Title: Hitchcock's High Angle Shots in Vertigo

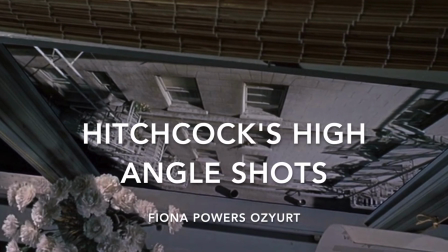0:00 Today we're going to be talking about one of Alfred Hitchcock's most famously used cinematic techniques, the high-angle shot.
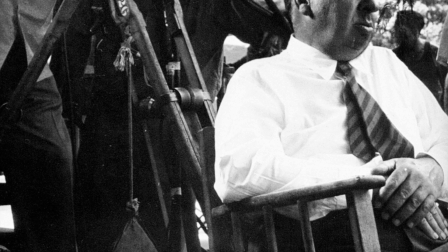0:06 Different shot techniques can do a lot for a scene. They provide information about the setting.
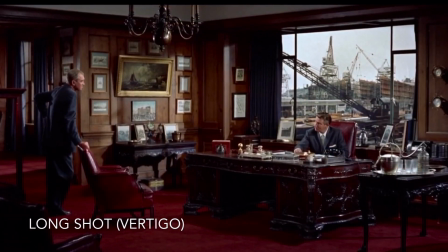0:12 How did you get in the shipbuilding business, Gavin? I married into it.
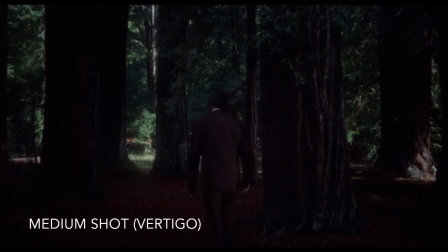0:17 Emphasize the character and surroundings.
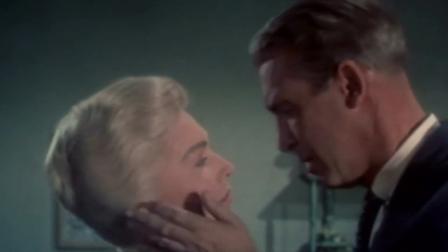0:24 Elicit an emotional response. Show that characters understand one another.
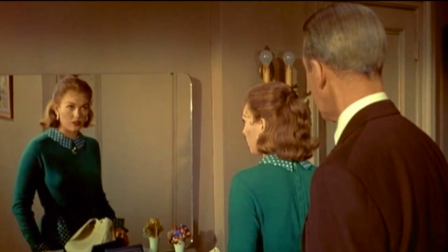0:30 You have got it bad, haven't you?
See from the character's perspective.
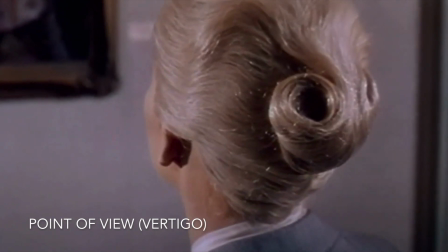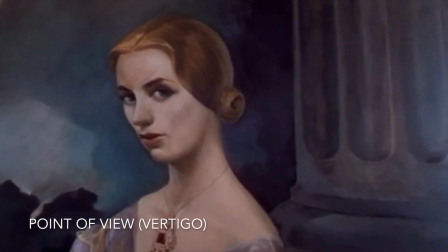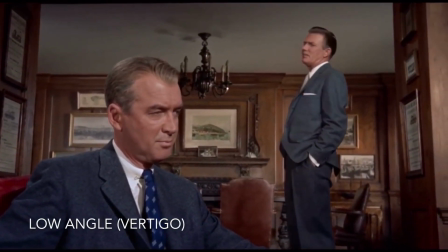0:48 They can make a character seem powerful.
I want you to follow my wife.
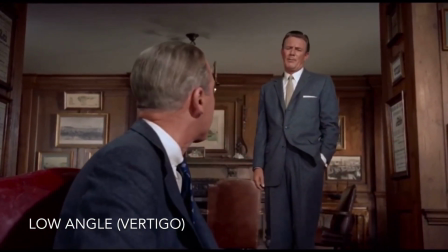0:53 No, it's not that.
Or they can make a character seem weak and vulnerable.
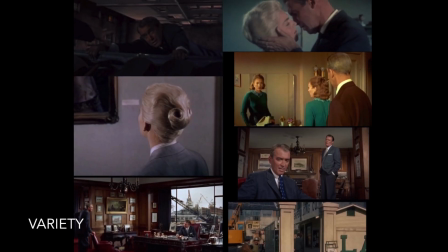1:02 Really, what these different shots do is provide variety in the scene and in the film.
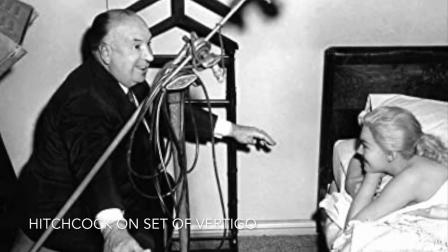1:08 Hitchcock uses angles all the time in his films to set a mood or convey a character's feelings,
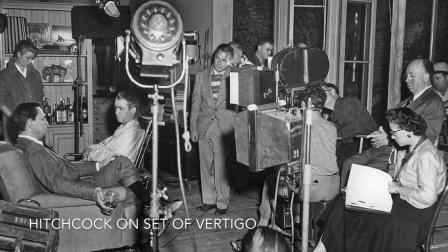1:13 but one cinematic technique has become a signature in his films, the high-angle shot.
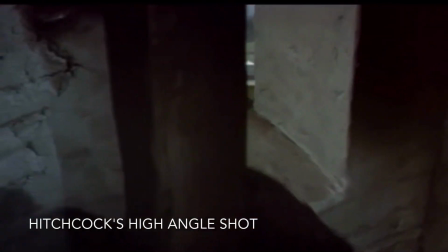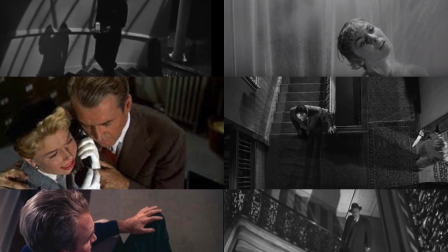1:23 Hitchcock's high-angle shots generally occur when the main character comes to some sort of realization or terrible truth about their situation.
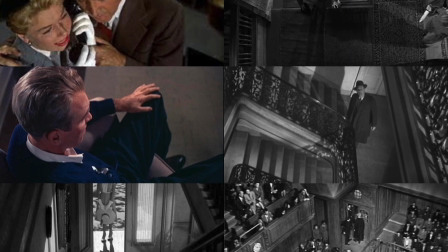1:31 Hitchcock also uses them to show the vulnerability of a character who is depressed or in a crisis.
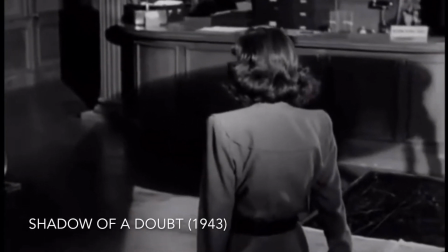1:39 In Shadow of a Doubt, little Charlie realizes her uncle is a serial killer.
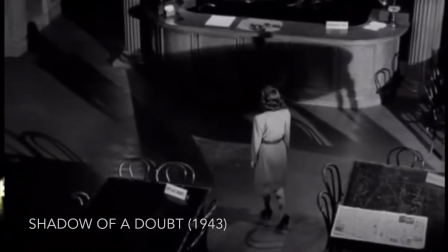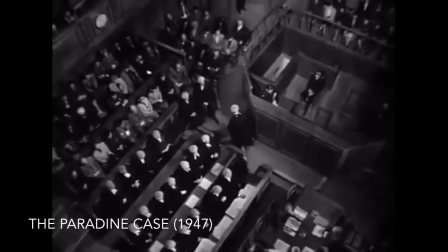1:50 In the Paradine case, a humiliated Anthony Keene leaves the courtroom.
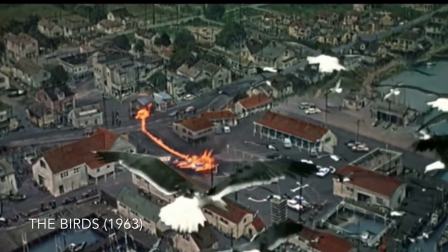1:58 The birds rain terror on Bodega Bay. And Arbogast is stabbed atop a staircase in Psycho.
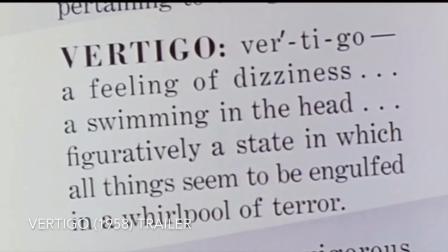2:08 Some of the best examples of this technique can be seen in Hitchcock's 1958 film noir thriller Vertigo.
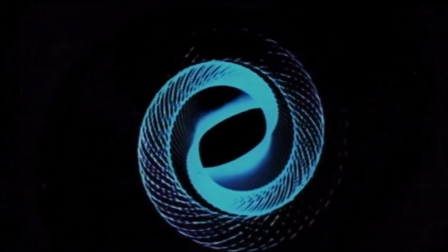2:15 The name refers to the dizzy, off-balance feeling the main character, police detective Scotty,
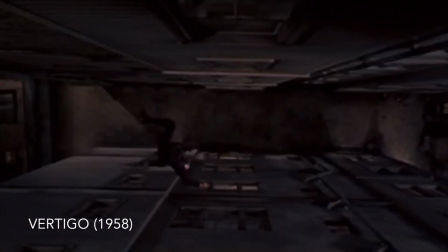2:20 gets from a fear of heights he develops after witnessing his partner fall off of a building to his death.
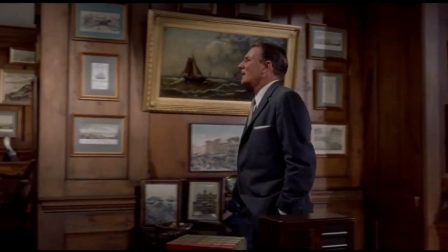2:28 In Vertigo, Scotty's friend Gavin Elster hires him to perform a private investigation of his wife Madeline.
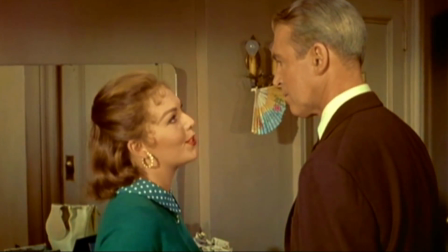2:35 As the story unfolds, Scotty realizes Elster has employed the help of body double Judy to fake the suicide of his real wife,
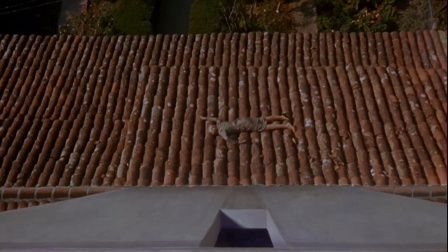2:43 Madeline, with Scotty as a witness. High shot angles highlight characters' suspense and fear throughout Vertigo.
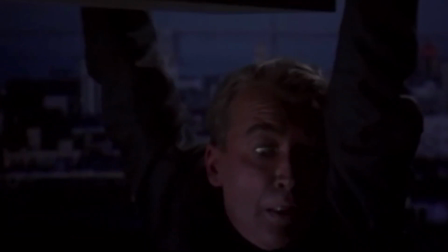2:51 Here, the camera angle highlights Scotty's terror as he watches his partner fall to his death.
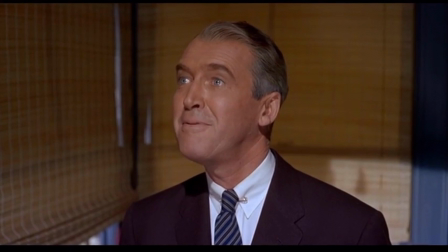2:57 In the next scene, Scotty visits his friend Midge, steps onto a high ladder, and relives his trauma, as we cut to a high-angle shot.
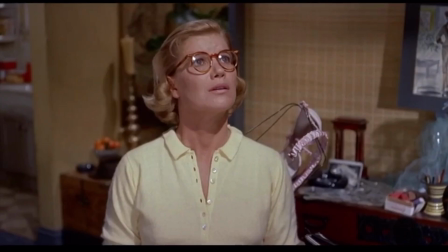3:05 We see Scotty's vulnerability as a character, and we understand the elevation of Midge's apartment building as a setting.
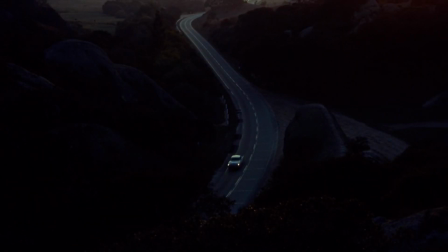3:12 An establishing shot frames Judy and Scotty driving on the road to the bell tower,
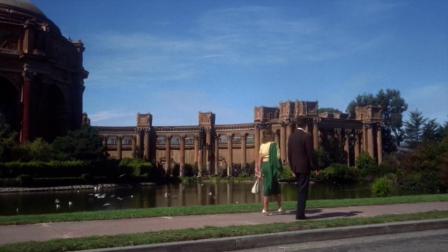3:18 and another captures Judy as she looks down at a couple on the park green
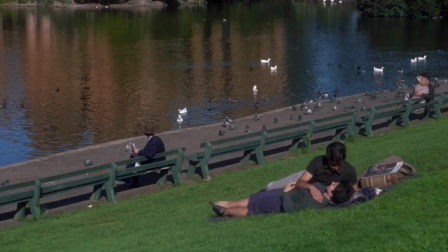3:23 and remembers she is lying to Scotty about who she is and that she is leading him on.
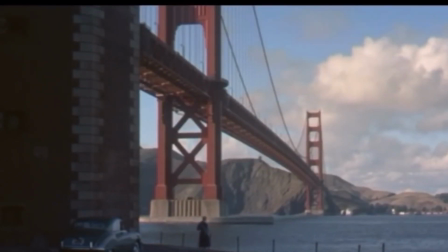3:30 These high-angle shots are countered with some low-angle and long shots that represent Scotty's gazing at Madeline. They set the viewer up for some of the dramatic realizations Scotty has yet to make from a higher inclination.
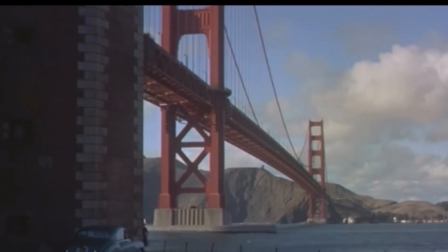3:43 Hitchcock makes use of massive towering objects like the Golden Gate Bridge and the Muir Woods in long
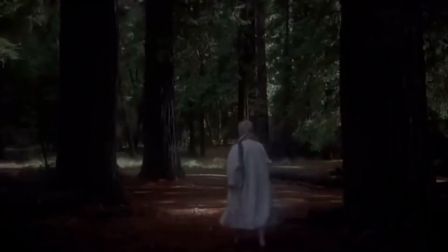3:49 shots that look down from a high angle at Madeline and create a painting-like image for Scotty to gaze at.
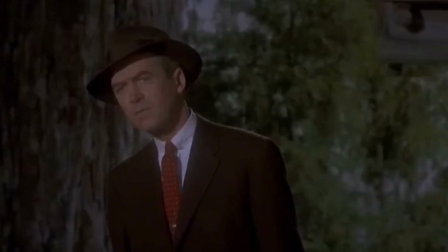3:57 Placing Madeline alongside various objects creates a seamless transition to a new mise-en-scène in each scene with Madeline as a constant feature.